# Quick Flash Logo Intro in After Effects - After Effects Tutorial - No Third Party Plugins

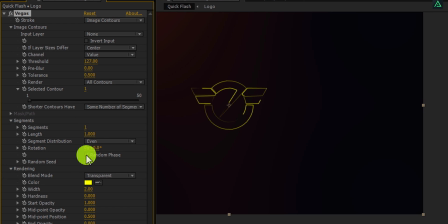247s
If you check this random phase, you can see your stroke animation is animating more randomly.
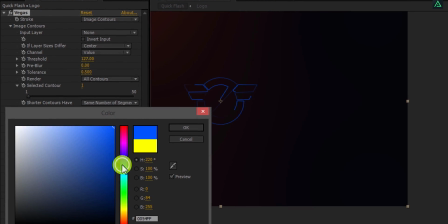255s
Finally, you can always change the color of your stroke from here. You can keep any color you want.
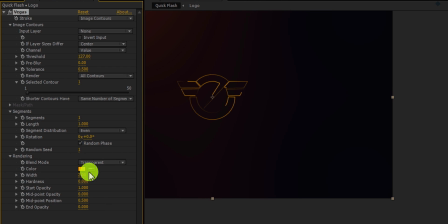262s
I am going to choose this orange color, because it will match with my background.
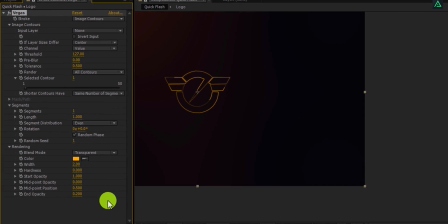268s
Let's change the end opacity to 0.2, so that it will cover up our entire logo.
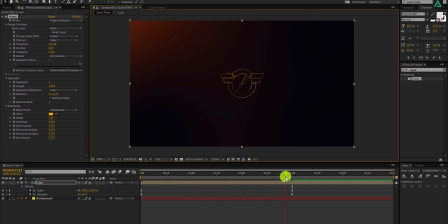274s
Perfect. Our settings are complete, now let's move to the animation step.
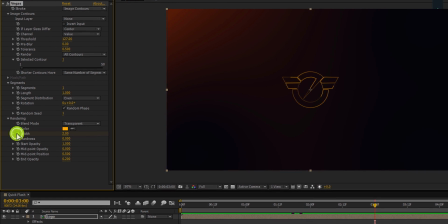280s
Go to the 3 seconds, and add a keyframe on the width and length. Go to the first frame and change the width value to 35.
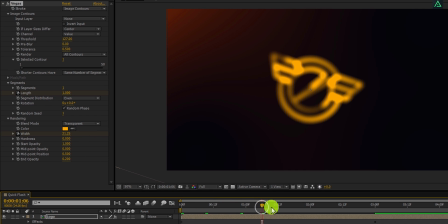294s
As you can see, it will give you a nice looking camera focus effect. Cool.
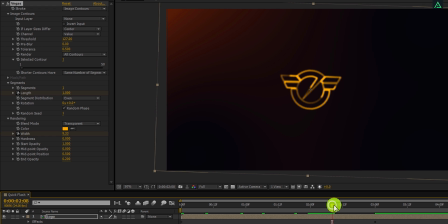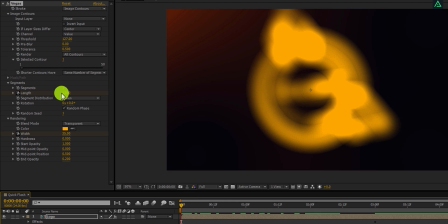305s
Again go to the first frame, and change the length to 0.
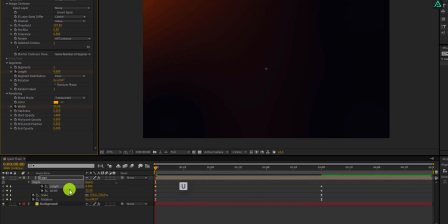309s
Now press U, and make sure to place the width stroke to around 2 seconds.
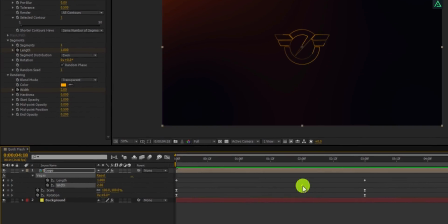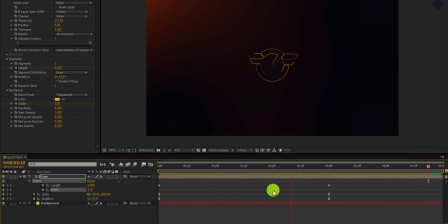Now select all keyframes, and easy ease them. At the time of placing the width keyframe, I accidentally placed the first keyframe also, so I am going to add another keyframe here. Cool.
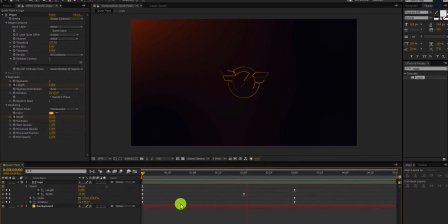343s
The animation will look like this.
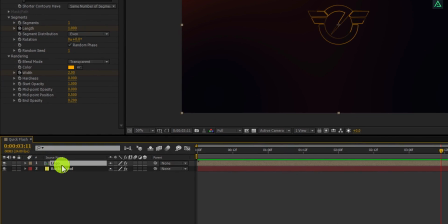350s
Now select the logo layer, and press Ctrl, plus D, to make a duplicate. Place the bottom logo layer few frames to the right, so that they will have some dynamic movement.
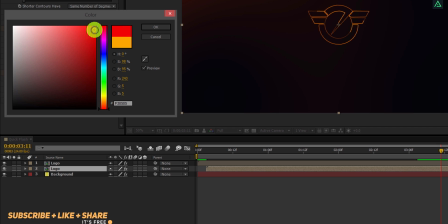362s
For this layer, I am going to change the color to the red. Ramp review this, and your animation will look like this.
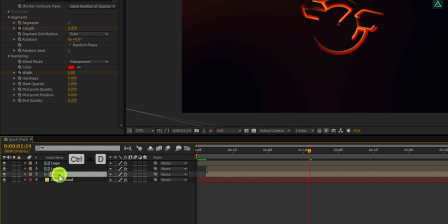373s
Let's make another copy of it, and place the bottom layer to the few frames right.
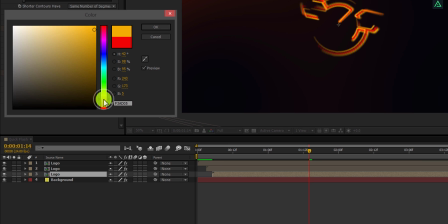378s
Now, I am changing the color of this logo to the another shade of red. Let's try with the baby pink color.
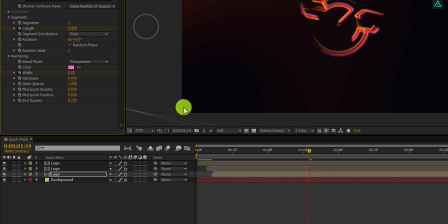Cool, this is our animation until till now. Let's make another copy of it, and change its color to blue.
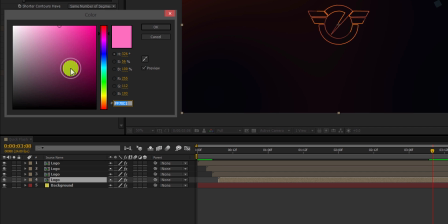401s
Cool. You are free to choose any color you want, you don't need to follow all my steps.
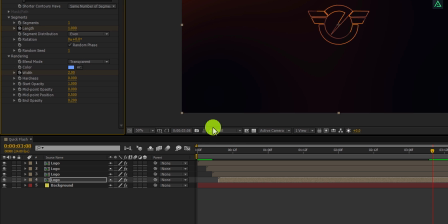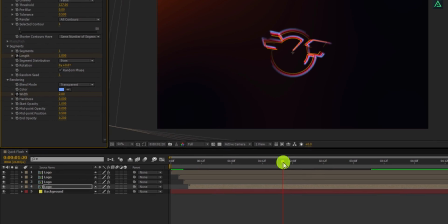412s
Cool. This looks good to me.
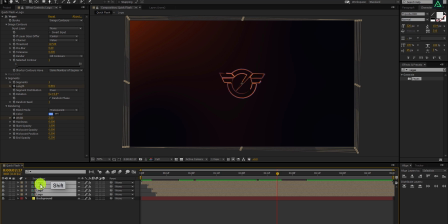417s
Now select all your logo layers, go to the effects, and search for the glow effect.
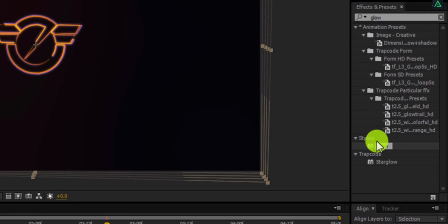426s
Double click on it to apply on all selected layers, it will make your stroke glowing.
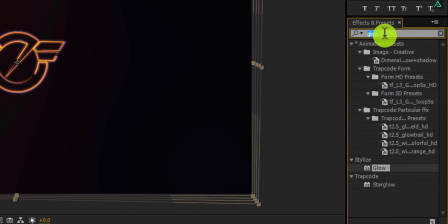433s
Now again search for the CC Radial Fast Blur effect, and apply this onto the layers also.
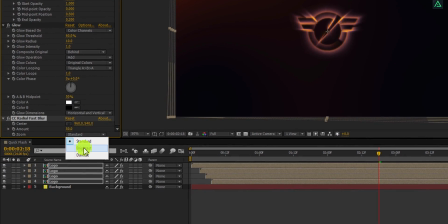444s
Let's adjust a few settings. Let's try changing the zoom to brightest, and increase the amount to 75.
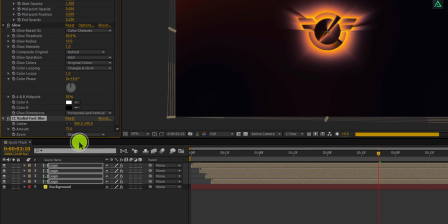454s
I am going to use the standard zoom, because it looks more organic.
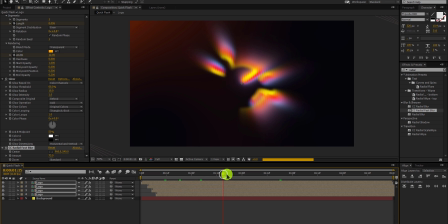460s
Perfect, but it also made all layers blurry, and now focus effect is not visible.
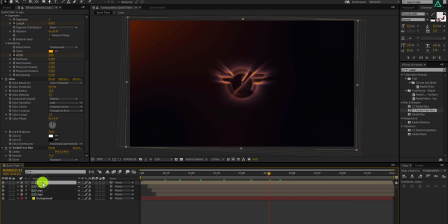470s
So, select the top layer, and make a duplicate of it.
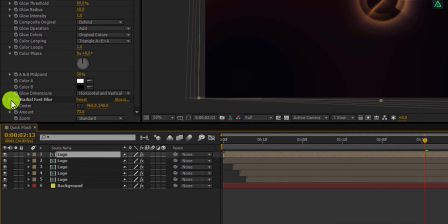474s
Turn off the radial blur for this layer, so that we can have the nice stroke applied on it.
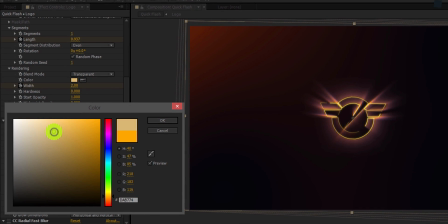480s
Also, I am going to change the color of its stroke as well, you are free to choose any color you want.
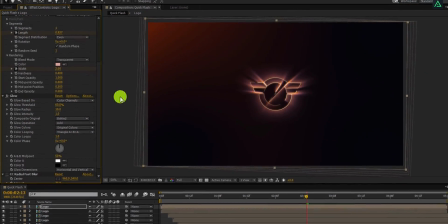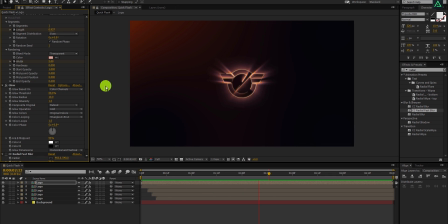492s
Perfect, this looks good to me.